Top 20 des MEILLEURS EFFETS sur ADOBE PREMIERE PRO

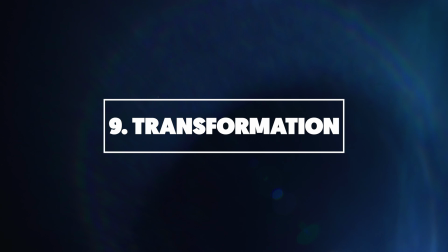[8:30]
L'effet transformation va vous permettre de diriger différentes propriétés sur plusieurs calques en même temps.
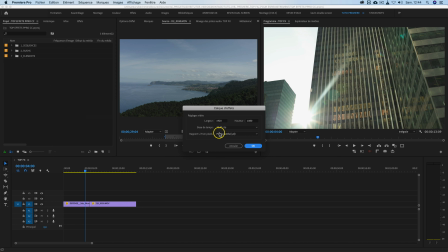[8:37]
Alors pour l'appliquer, vous devez d'abord créer un nouveau calque d'effet que vous glissez au-dessus d'un ou plusieurs rushs. Et à partir de là, vous pouvez insérer l'effet transformation dans calque d'effet. Maintenant, quand vous allez dans les options d'effet, vous pouvez changer par exemple l'échelle, la position, la rotation.
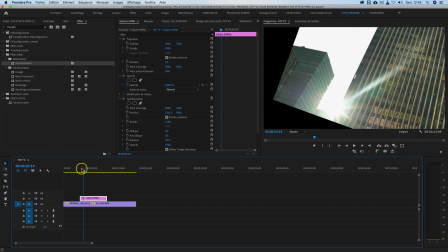[8:58]
Vous pouvez changer tout un tas de choses et en fait ça va venir s'appliquer automatiquement sur tous les rushs en dessous, donc ça peut être très pratique si vous voulez manipuler plusieurs calques en même temps.
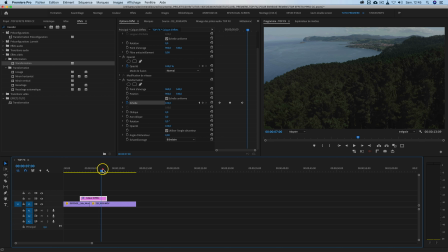[9:07]
Cet effet vous permettra notamment de réaliser le fameux zoom blur transition en appliquant ici des images clés d'échelle s'étendant de chaque côté d'un cut.
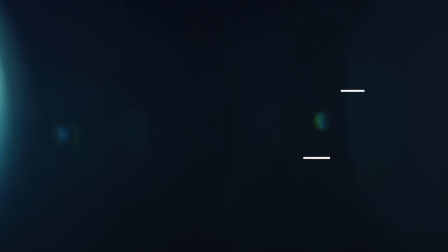[9:17]
Pour info, j'ai déjà fait une vidéo sur le sujet que vous pouvez retrouver sur la chaîne YouTube. L'effet volet linéaire va vous permettre de réaliser des transitions assez sympathiques.
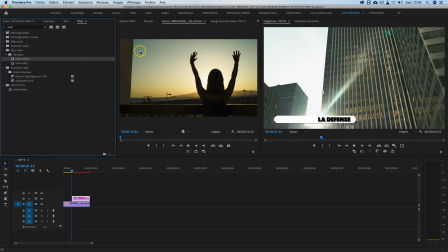[9:25]
Donc là, si je glisse sur le calque de texte ici, avec le bandeau, je vais pouvoir dans les options d'effet réaliser des animations comme ceci. Alors vous voyez que là, ça part de la gauche, ça va vers la droite. Vous pouvez inverser ici l'angle en faisant un angle de moins 90 degrés.
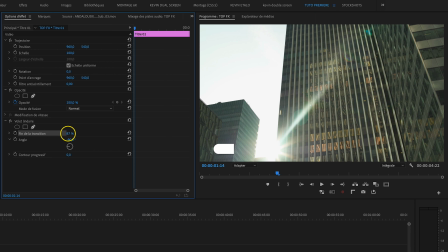[9:43]
Vous aurez donc votre animation qui va s'étendre dans l'autre sens. Vous voyez, je peux aller ici de la gauche vers la droite.
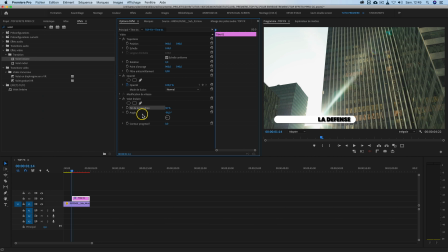[9:48]
Il ne reste plus qu'à faire une animation d'image clé, donc je me place au début de mon texte, j'appuie sur l'image clé, je vais faire disparaître ici mon bandeau, j'avance un petit peu dans le temps, je le fais réapparaître et vous avez du coup une transition.
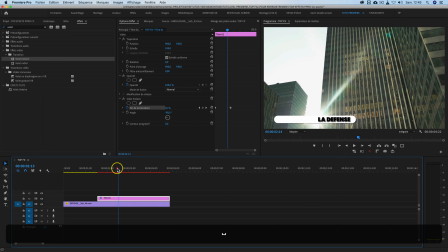[10:04]
Alors pour améliorer cette apparition de texte, vous pouvez également ici flouter les bords. Alors regardez bien au niveau des bords, vous voyez que ça floute et ça apporte un petit résultat un peu plus graphique.
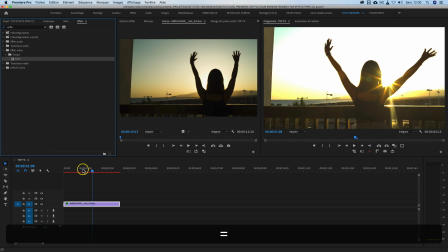[10:18]
L'effet écho vous permet de réaliser des effets temporels. Il va en fait recréer plusieurs copies du même calque par transparence. Alors vous voyez, si je modifie ici, vous pouvez voir qu'il y a plusieurs fois le même calque qui est animé. Et en modifiant tout ça, ça peut vous donner des effets assez sympathiques.
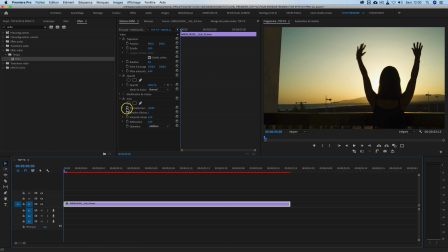[10:35]
Alors pour utiliser cet effet, je vous recommande d'utiliser des images clés au niveau des deux premières options ici.
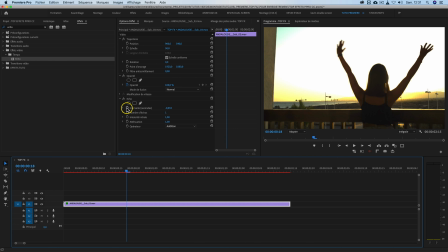[10:41]
Vous mettez un endroit donné, donc on va se mettre par exemple ici, j'applique deux images clés, j'avance de 4 images. Je vais apporter des modifications, changer le nombre d'échos ainsi que l'intervalle. Vous avancez de 4 images, vous recopiez ces images clés là avec pomme C, pomme V et vous avez du coup un effet.
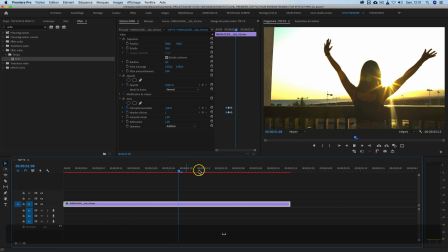[11:06]
Voilà, ça peut faire de superbes effets de transition. Passons à présent à l'effet suivant, aberration chromatique VR.
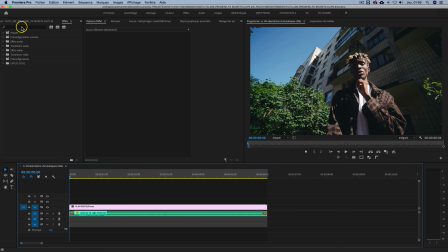[11:16]
Afin de réaliser cet effet très simple, vous allez dans les effets, vous tapez VR, vous choisissez aberration chromatique VR que vous glissez directement sur votre rush. Vous allez maintenant dans les options d'effets et au niveau de aberration chromatique VR, vous allez sélectionner le masque elliptique.
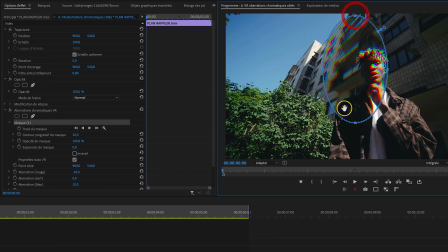[11:33]
Vous allez tracer un masque elliptique au centre de l'image et vous allez étendre son contour progressif en cliquant sur le petit symbole circulaire en haut à droite. Cela vous permet de propager plus ou moins les contours de votre masque. Une fois que vous avez fait ceci, vous pourrez remarquer que l'effet chromatique ne s'applique plus qu'au centre de l'image.
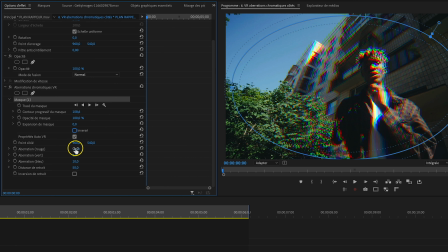[11:51]
Vous allez maintenant dans les propriétés VR et vous pouvez jouer avec les différents niveaux de manière à faire ressortir votre personnage et à amplifier l'effet.
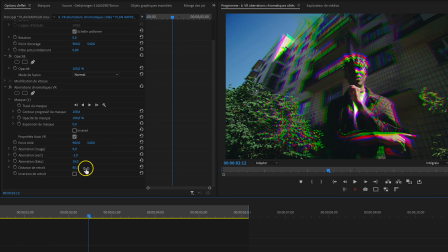[11:59]
Une fois que vous êtes satisfait des réglages, vous avez terminé votre effet. N'hésitez pas à jouer avec les différentes couches rouge, vert et bleu de manière à donner de la perspective au personnage.
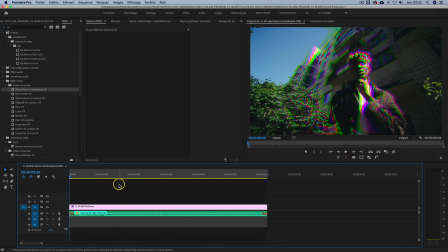[12:07]
L'effet est ainsi terminé.
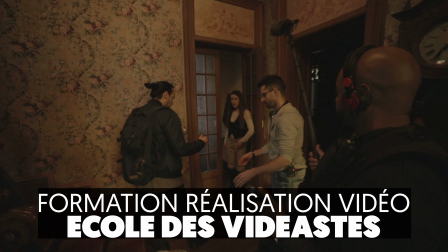[12:11]
Si vous souhaitez vous former à la réalisation vidéo, sachez que j'ai créé l'école des vidéastes, une école dans laquelle je vous accompagnerai dans toutes les étapes de votre apprentissage de la réalisation vidéo.
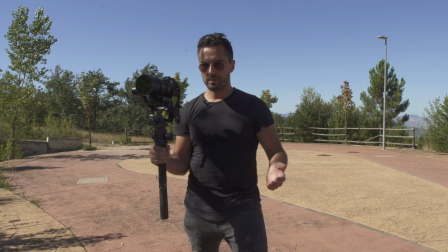[12:19]
Cette formation complète à la réalisation sortira début 2021 et le lien dans la description vous permettra de recevoir des extraits gratuits quelques jours avant son ouverture officielle.
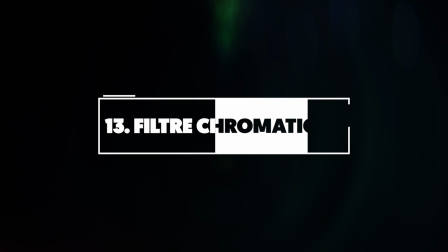[12:27]
Effet suivant, le filtre chromatique.